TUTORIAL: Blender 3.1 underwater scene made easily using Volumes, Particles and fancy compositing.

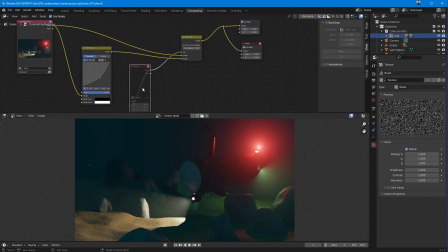So I'm taking the value, which of course is doing nothing because I've muted it, and I'm putting it into the alpha over. And what that's doing is that is saying, right, based upon
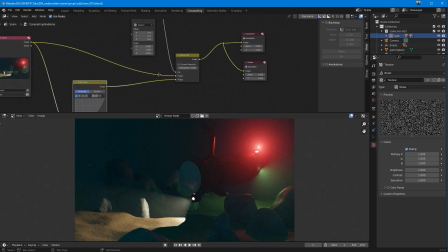this texture, I'm going to display either the original render or the color corrected version. So if I shift this up and let go, you can see it's far too bright. I can lift it up a little bit, and it gives you a little bit of noise.
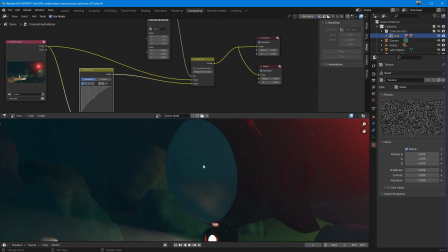So that's kind of like, that's me using a lighter version of the image combined over the top of the original image, but using a noise pattern to do that. So this is, it's just a really sweet way of adding a little bit of noise into our render.
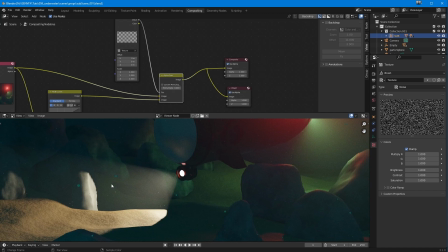Even though we've rendered it clean, it'll just do a little bit of like mucking around with it, and it makes it feel a bit more like it's photographed, I suppose is the best way to put it.
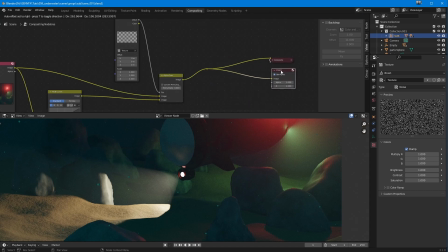So let's just move these over here. I need to leave those as they are. And I am going to move this over here, just trying to tidy it up, give me a bit of room, because that's one thing what I've done there, that's fine, but I now need to do another color correct.
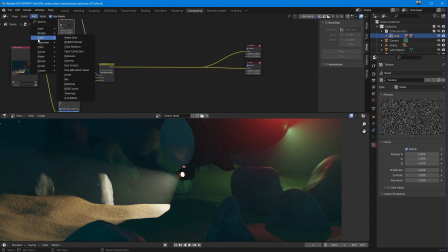Now, if you go into color here, you've got color balance, color correction, exposure, and so on, and you can use all of these, and hue saturation value. But my favorite, one of my favorites, because actually I also love tone mapping, but my favorite node is really as the Rgb Curves, because you get complete control over the
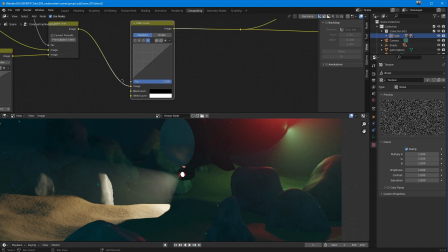individual colors, red, green and blue, and you can also do global pushes.
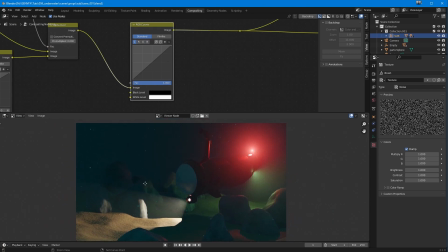So I can take this and I'll add what is often used for a basic grade, which is an S-curve.
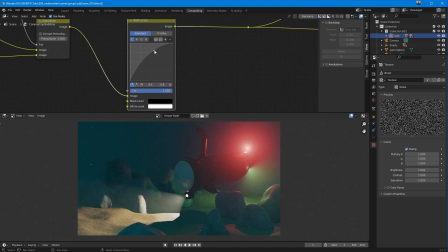And an S-curve basically you make the light areas lighter and the dark areas darker.
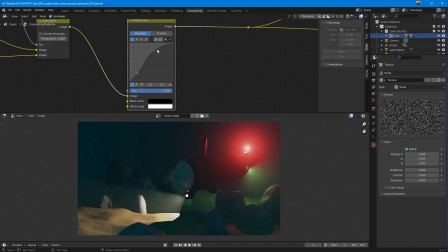So that's a bit too extreme maybe, but you kind of get the picture. So if I just whoops, reset the curve, you can see it just puts it back to where it was. So what I'm going to do is I am going to lift it a little bit there. I'm going to bring it down a little bit there. Just a teeny, that's too much.
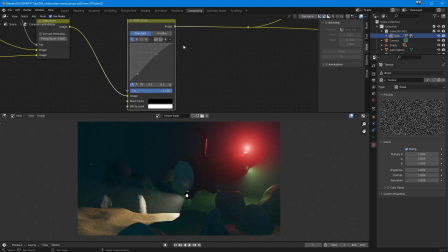There we go. Just to make the lighter bits a little bit lighter and the darker bits a little bit darker. But what I also want to do is I want to try and spit out some of this red. Now, in order to get white and black, you always need to make sure that your red value at 1 is 1, the red value at 0 is 0, same with your green, same with your blue.
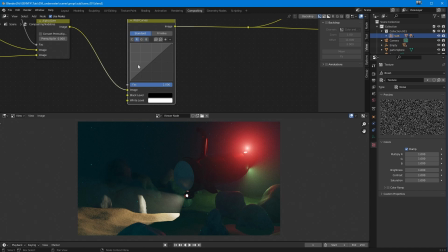So it's better to mess around inside. So for example, I want this to stay a hot point. If I bring this down, it'll lose its intensity, but it won't change anything here. It just messes with all the red, so I can take all the red out, for example. You see, so that's like, ooh, fully underwater, but you've lost all that red.
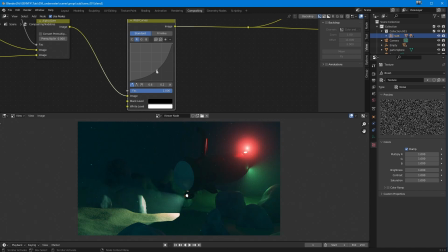So I don't want to do that. What I'm going to do is I'm going to pull this down in the middle. So we are reducing the amount of red. So if I just, let me just press M on this, you can see I've taken the red out of here, but not all of it. I want a little bit of sandy color there. So you can see I'm just pressing M, by the way.
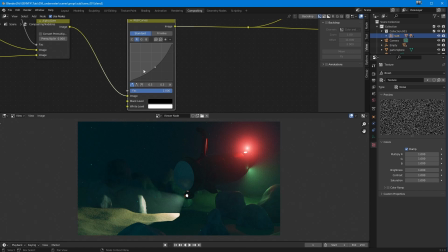It literally mutes the node. I'm going to go into the blue as well. And I'm going to bring the blue down a touch. And I'll take the green, I'm going to lift that up a touch.
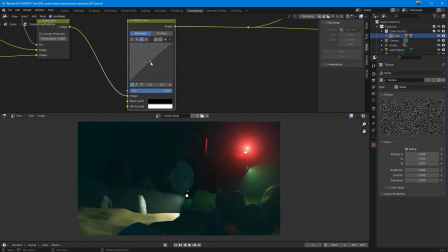Helps if you press mute, unmute it. Hey, ooh, that was silly of me. I'll bring that blue up a little bit more. There we go. So we're just going from the very, very strong colourfuls of that and muting them somewhat, but we're still getting the red.
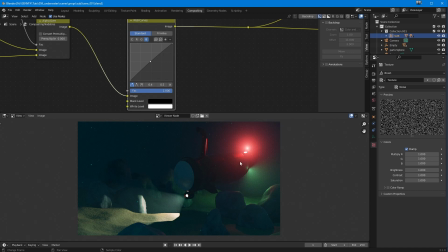And that's kind of what I wanted that, because that's a really nice bright poppy thing to see. It's quite lovely. Quite lovely. So that's kind of made it a little bit more realistic.